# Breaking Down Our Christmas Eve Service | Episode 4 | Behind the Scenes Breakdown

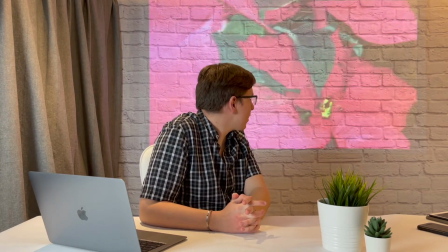[8:17]
And of course, these are some of the lovely Christmas flowers that filled the church,
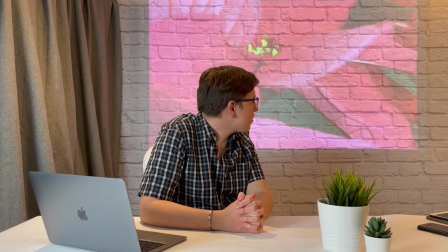[8:23]
and I wanted to add a little bit of background footage in here.
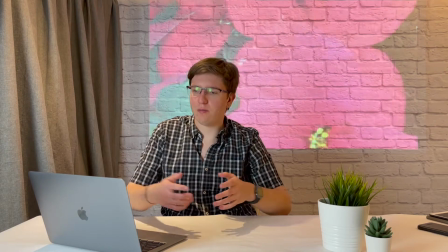[8:29]
One of the things when you have a lot of music going on, or anything really,
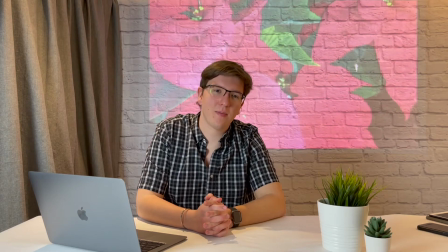[8:36]
is I like to try to keep there to be a decent amount of variety.
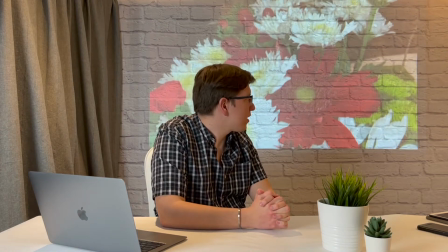[8:40]
I don't want anything too static, too similar. So that is why there's not always just,
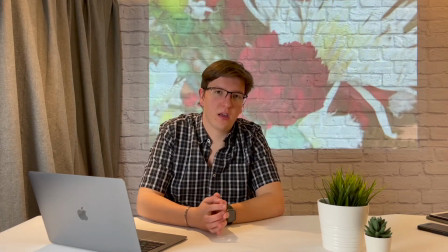[8:48]
at least in the services I do, usually just one image of Greg and Nancy playing, or whoever it happens to be.
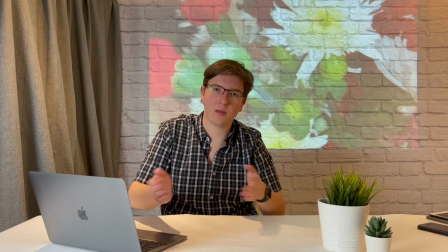[8:57]
Usually there's a number of different transitions between separate shots and
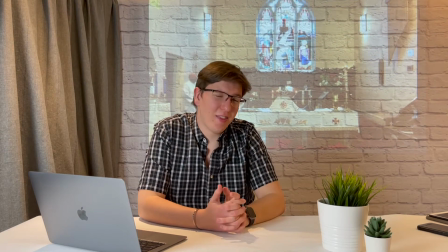[9:04]
whatnot, and that's mostly a personal preference.
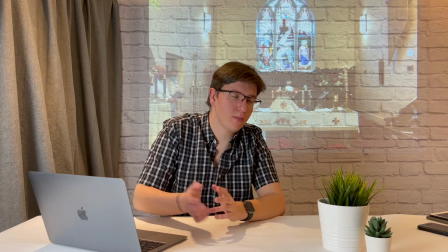[9:07]
I just think it livens up the visual component a little bit to have some differences there.
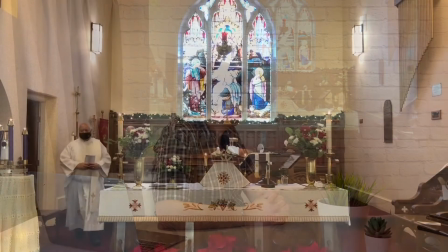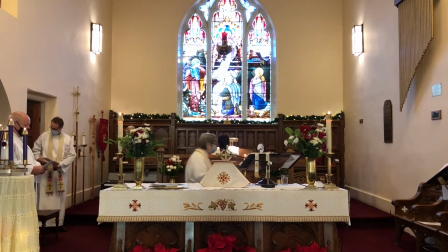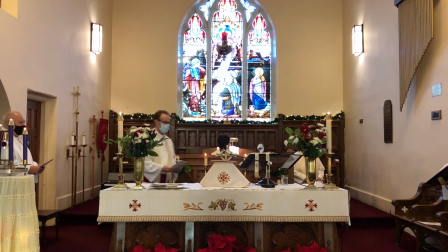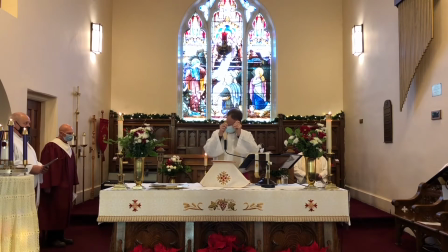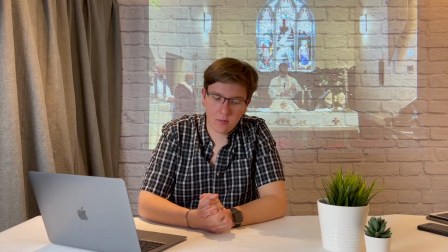[9:35]
Now here you can see Peter and Lynn and Richard entering the church,
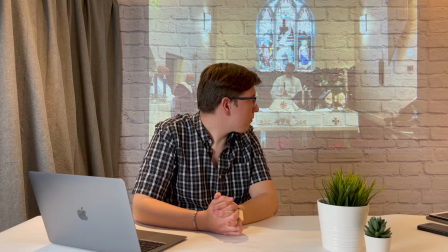[9:41]
and of course this is a pretty traditional service from this perspective. From here on until we get to Silent Night,
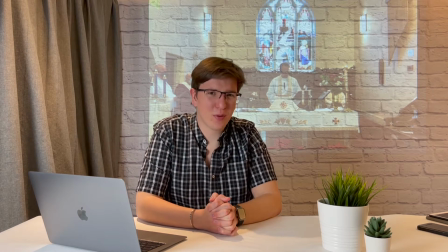[9:54]
This is a pretty typical service under most respects from my perspective. There are a few unique things I'll point out as we kind of go through, but
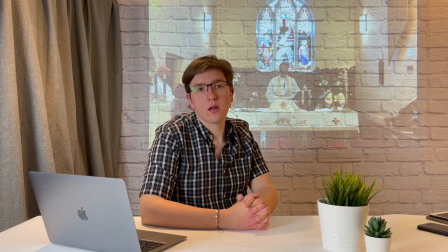[10:08]
from most cases, this is a pretty typical way of formatting this service.
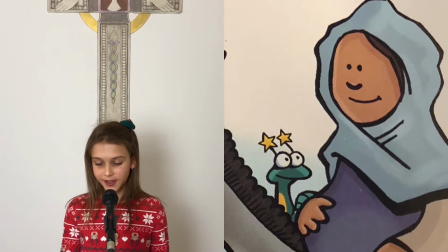[10:16] We have to go to Bethlehem, Joseph told Mary. Emperor Augustus has ordered that all of the people need to be counted.
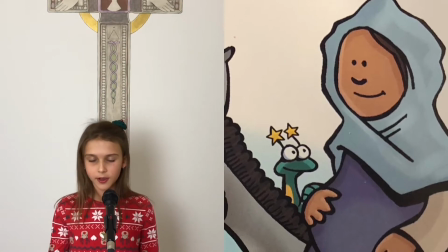[10:23] But Joseph, Mary said, what about our baby? He will be born soon.
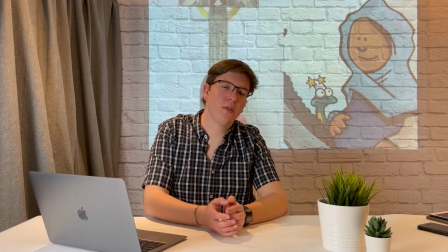[10:29]
Now here we get to one of the slightly unique things.
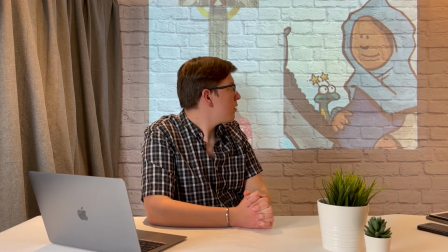[10:33]
This was all recorded, I think, 2 to 3, maybe even 4 days in advance.
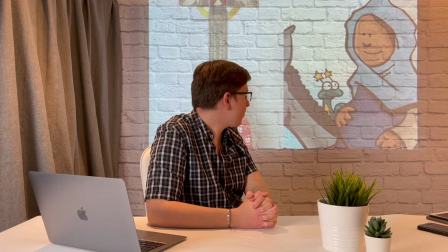[10:38]
And the way it was recorded was we went into the prayer chamber,
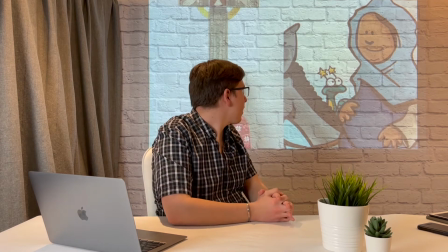[10:44]
the prayer cell, right off the side of the sanctuary.
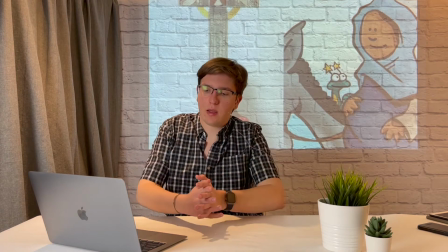[10:49]
And we had all these 3 different lions read the Spark Story Bible lesson for,
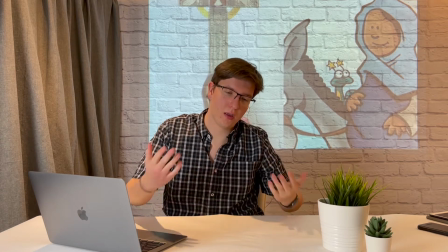[10:57]
of course, Christmas Eve.
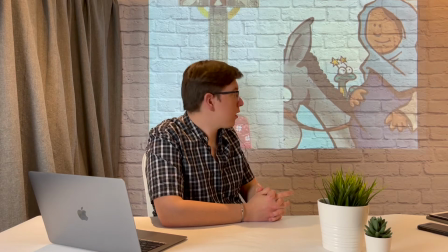[10:59]
And the images from the Spark Story Bible are what you see on the right-hand side of the screen there,
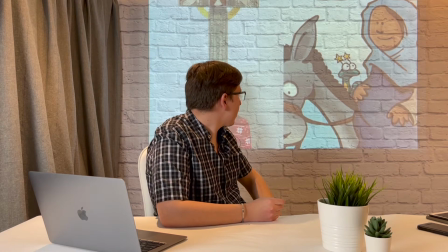[11:06]
with Mary on the donkey and so on and so forth.
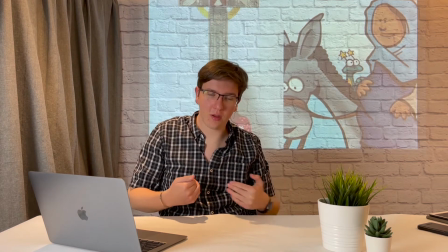[11:10]
And so I edited these together to try to, I wanted there to be a degree of, as I said,
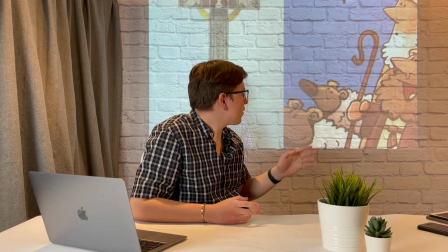[11:19]
variation and movement. That's why the images are kind of moving. It's also kind of an interesting aspect ratio.
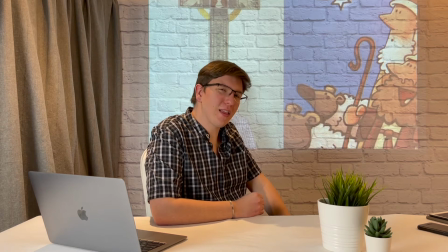[11:27]
And those were just done with I think it's called a Ken Burns effect, on a static image.
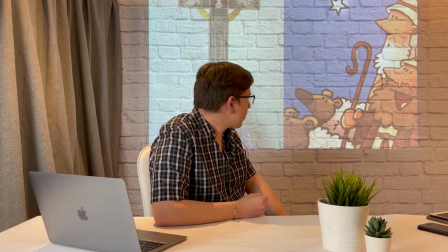[11:34]
And on the other side, I wanted to do kind of a split screen design so that all of the kids involved would
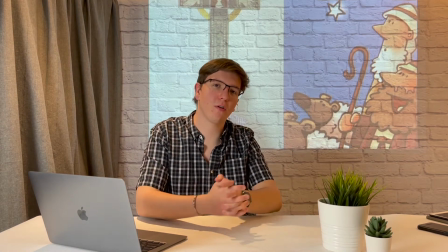[11:41]
feel indeed involved the whole way through. And I'm really happy with how it turned out.
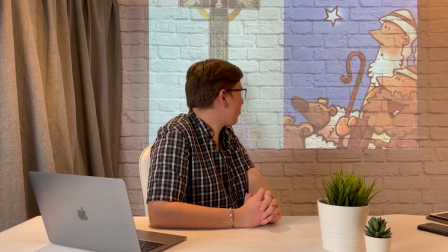[11:47]
I think it was a great way of incorporating it, and I especially love the movement that you can see here with the shepherds and the sheep.
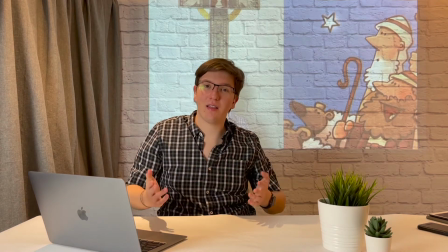[11:55]
So that is one of the more unique parts of this service.
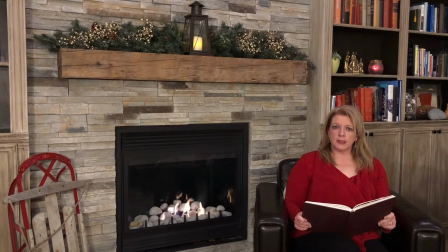[12:04] The Night Before Christmas, St. Mark's, 2020.
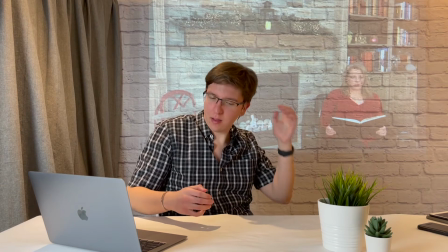[12:09]
Now here's the lion's tale for this service,
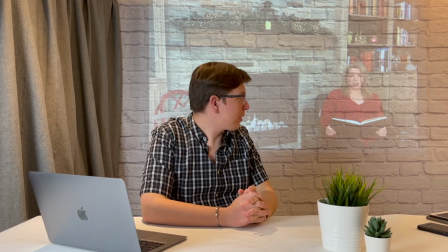[12:13]
and it was recorded, as you can probably guess from the location, completely separately.
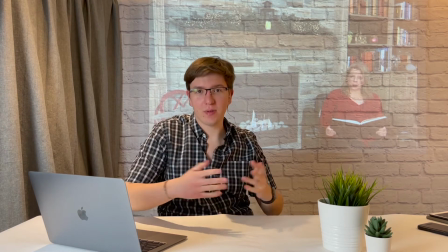[12:19]
This is actually our home in Orangeville.